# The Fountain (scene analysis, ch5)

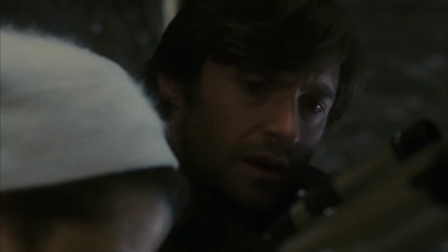[12:28] Someday soon it will explode, die, and give birth to new stars. How amazing that the minds chose a dying star to represent their underworld. Of all the healthy points of light in the sky, how did they find one that was dying?
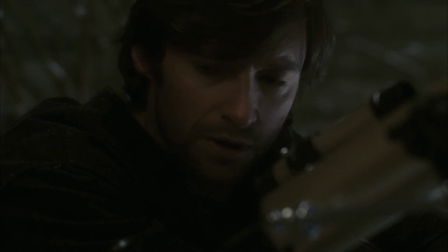[12:48] Where are your shoes?
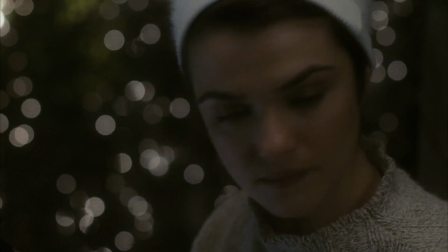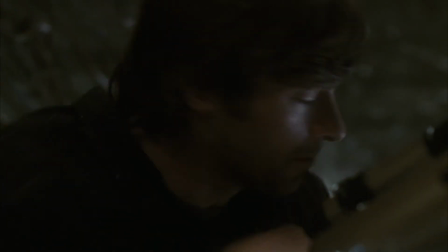[12:55] Izzy, come on. Let's warm you up.
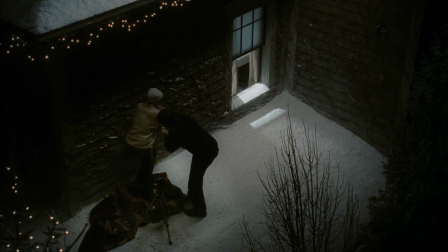[13:00] Whoa, careful. Okay, I'll get it. Careful, Iz.
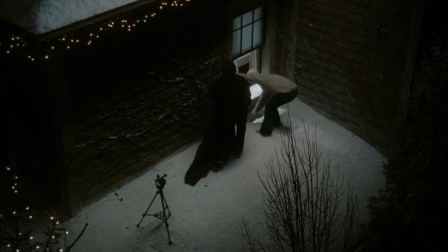So here we kind of move into the space, and this is a great transition.
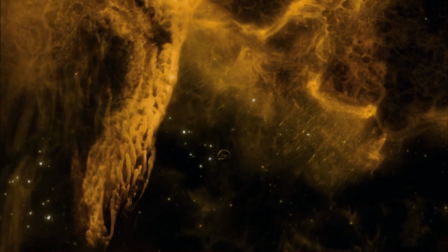[13:23]
It seems to be a traditional Hollywood kind of eye-line cut.
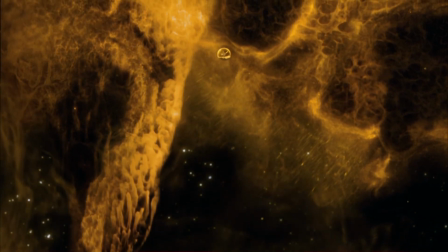[13:31]
We just looked at that, and now we're in it. But then watch what happens here.
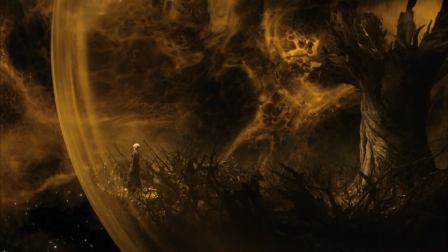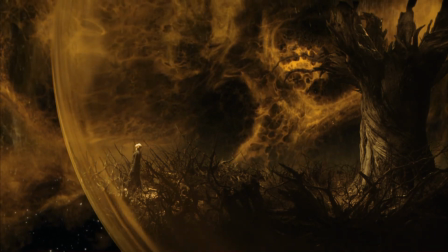[13:42]
Remember, it's all shot in a little petri dish. Awesome.
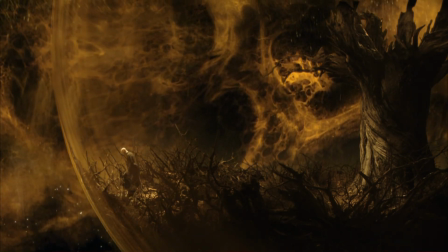[13:50]
It's a good way to do visual effects.
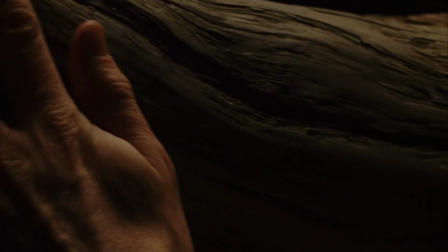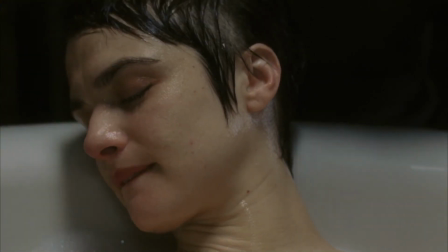[13:59]
Wow. All right, so that is just an awesome transition
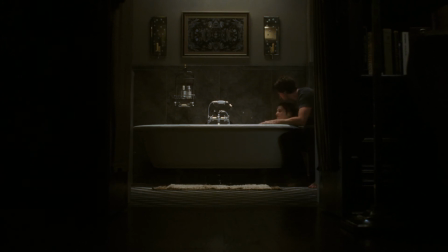[14:06]
where you kind of have this misdirection that, okay, now maybe we're going back to, the future. But what we see is that they're helplessly intertwined.
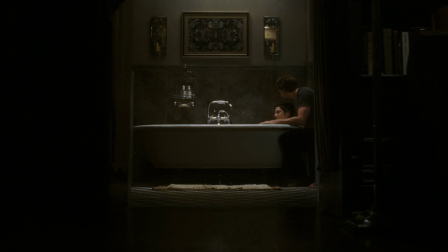[14:23]
And this symbol of this tree of life that he's floating with, is the body of his wife. And so this is really a very intimate thing to suggest,
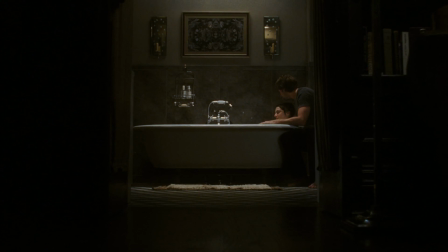[14:38]
is that somewhere in the love of the relationship between these two kind of Adam and Eve characters, for lack of a better reference, is life. And that's about all I can say. So thanks for listening.
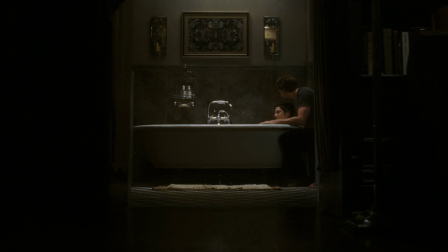[14:56]
I hope you'll watch the whole movie. Watch the remixed version. I'd love to hear your thoughts on this and on the film in general. I'll see you there. Thanks.